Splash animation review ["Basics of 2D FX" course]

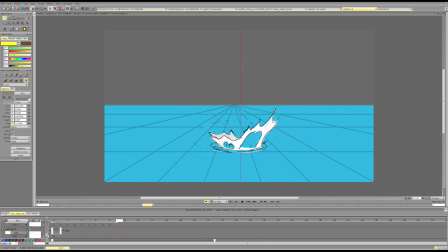Again, pretty solid. I really like the first frames. I think they convey the idea really well.
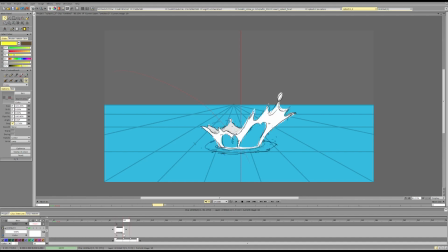They have really nice shapes. Later on, I think this is really good.
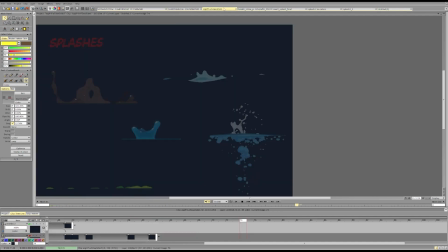For the coloring, we can use something like this as a very good reference in terms of color.
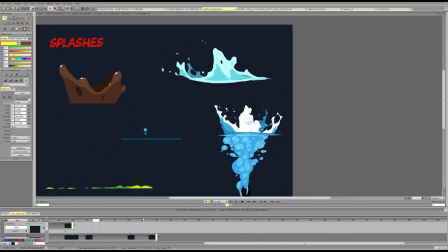So we usually need only a few colors, but we can go with more. So minimalistic, or rather limited,
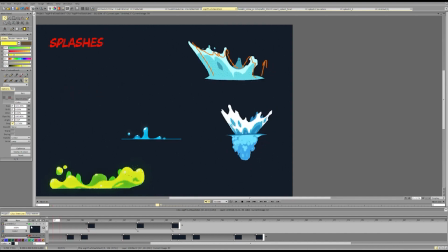depending how you define it, would be to have a slightly different hue for the back
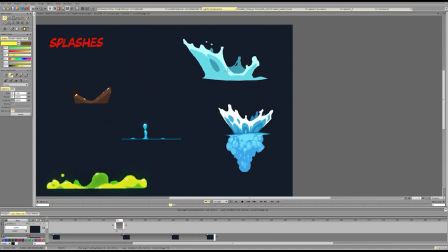layer of the splash, one layer for the front, one layer for the foam, and that's it. More complex would be 2 layers for the water, 1 layer for the foam, 1 layer for the back.
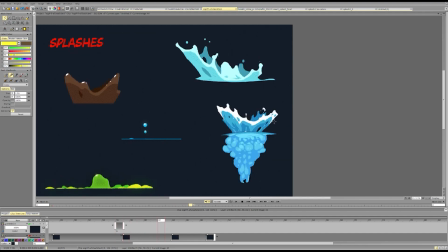And with that, we kind of add texture and additional transparency to the splash. With the foam, we add, well, scale basically. And this adds just separation from front to the background.
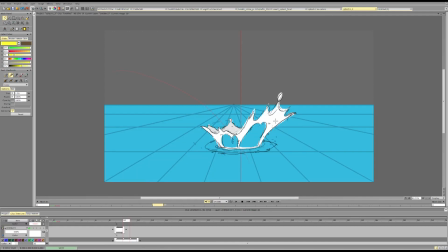So I think this is pretty good. We can keep it as is, maybe match the colors better. So usually, you see, this is not a perfect white. So perfect white will always feel a bit strange because that only happens with like actually insanely huge splashes.
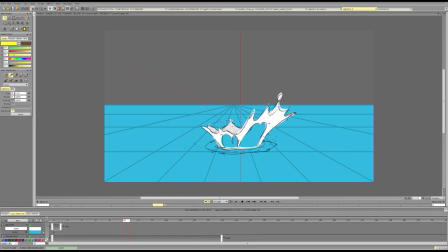And it will only match for like specific background colors. So more approach for the cleaning. So I either use, I make the visibility of the layer lower,
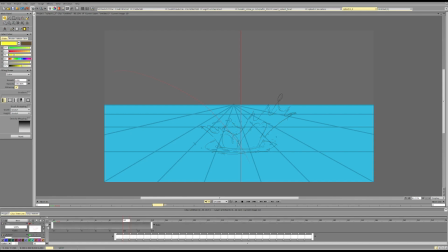and either do one or two.
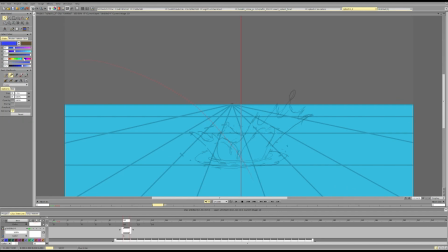I either start doing the clean line or use lasso fill and fill in the shape. So I can do this and start cleaning the shape up. Being like, okay, I need to roughly recreate that,
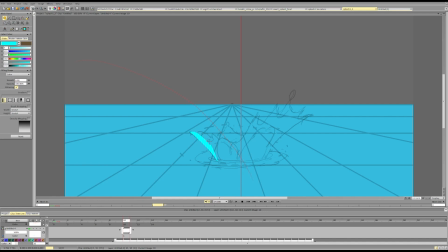but I'm not trying to repeat every single line. I'm trying to keep that interesting and think about the shapes. That's why I will keep it quite low opacity and focus on my new outlines and creating an interesting varied shape.
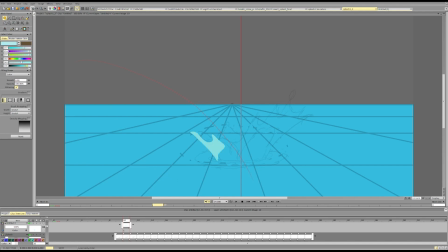To make it more interesting as a film, I will make it bright, but not pure white. So it so it melts, combines with the background a bit better.
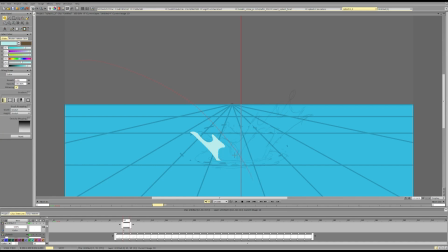Less saturation, less brightness will make it feel more like it's a part of it rather than it's trying to fight the background. So stretch it out. I follow the surface of the water.
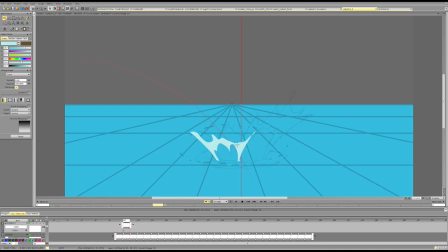I keep in mind what I think works about the splash and refine what is a bit rough. Maybe this is a cool curve.
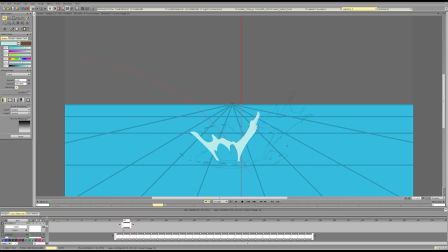Maybe then we need a particle here, or maybe we just need something to contrast left from right. Maybe we don't need anything. That depends on you and your preferences.
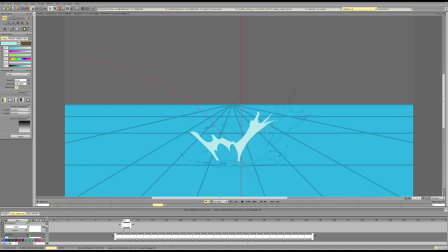So here I'm like, okay, maybe we can change the size a bit so that there is more variation. Okay, no problem, we can do that. Okay, maybe a longer, simpler line here.
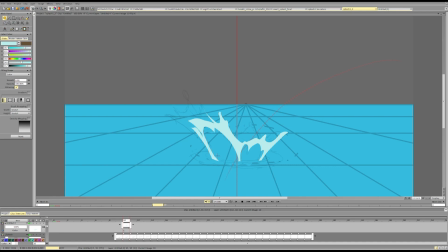Maybe it becomes thicker at the bottom, thinner at the top. Okay.
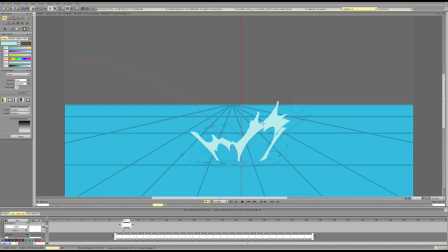Maybe I will leave a particle here or something. Maybe here it's bigger to make them different.
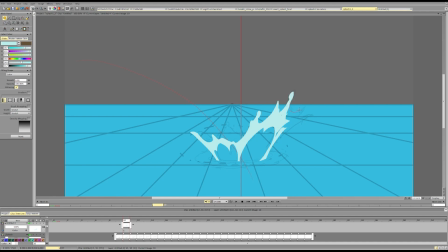Maybe this particle is a bit smaller so it combines well with the scale of the rest of the splash. Maybe here, just keep a clean curve.
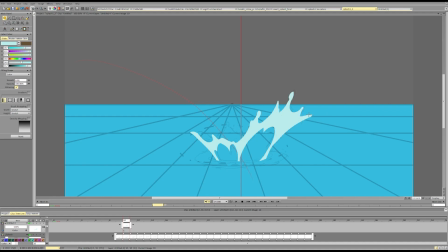Maybe we can vary these. So 1, 2, 3, 4. They're a bit similar. Maybe we want to make some bigger, some smaller, so that there is a bigger difference.
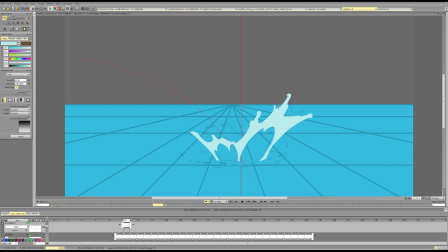So maybe this becomes a big gap. This is a really small gap, and this other ones are like medium gaps.
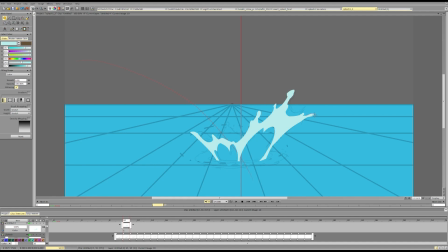Maybe stretching this out in the direction of the motion. And here we have a semi-final design.
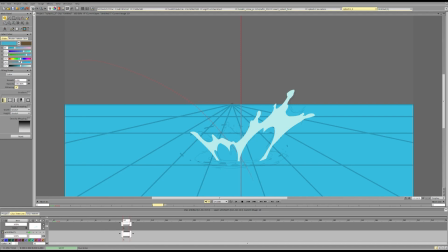Then I will separately fill the splash base.
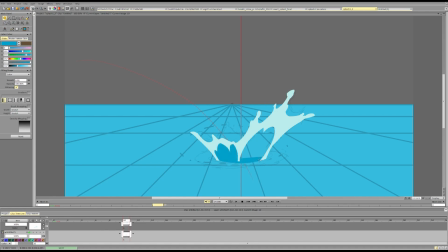And then the back of the splash.
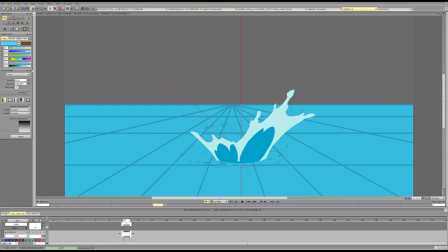Oh, wrong layer. Nice.
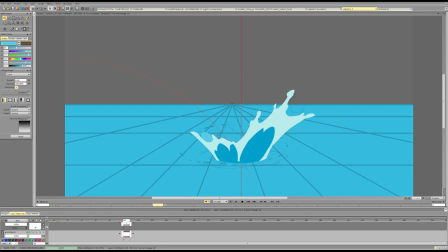Maybe I can combine these two into a more solid shape.
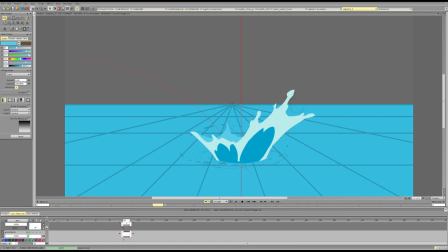And maybe I want to recolor it. Maybe it's the same color as this one. Maybe I want to add foam to it. Maybe it's just a different hue of the foam.
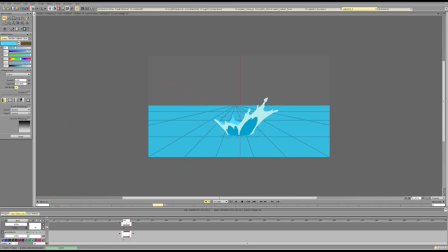It can be something like this. And voila.
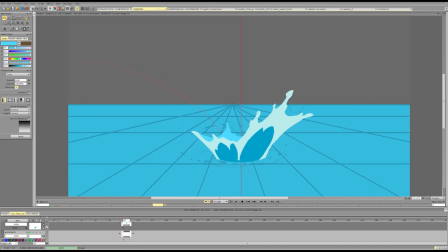If we want to do something extra fancy, we can do fancy stuff, but we don't need to. Because this will be half transparent, so we will see the background texture through it. And I need to be careful here and draw the backside entirely,
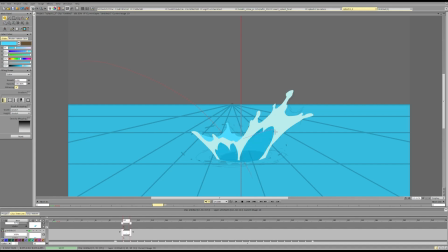keeping my perspective ellipse in mind. This will also add some variety and visual interest. That's also already pretty good. If I want to, I can add another color to the foam, but that's not necessary.
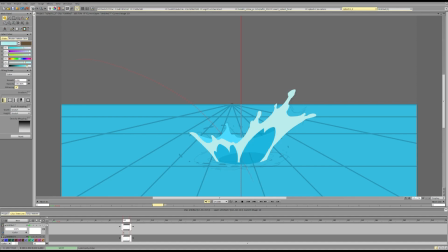It's just an option. So I can do this and pick just a slightly darker and slightly more saturated hue of the same color. So just slightly darker. So it still feels like the same material, foam, but just darker.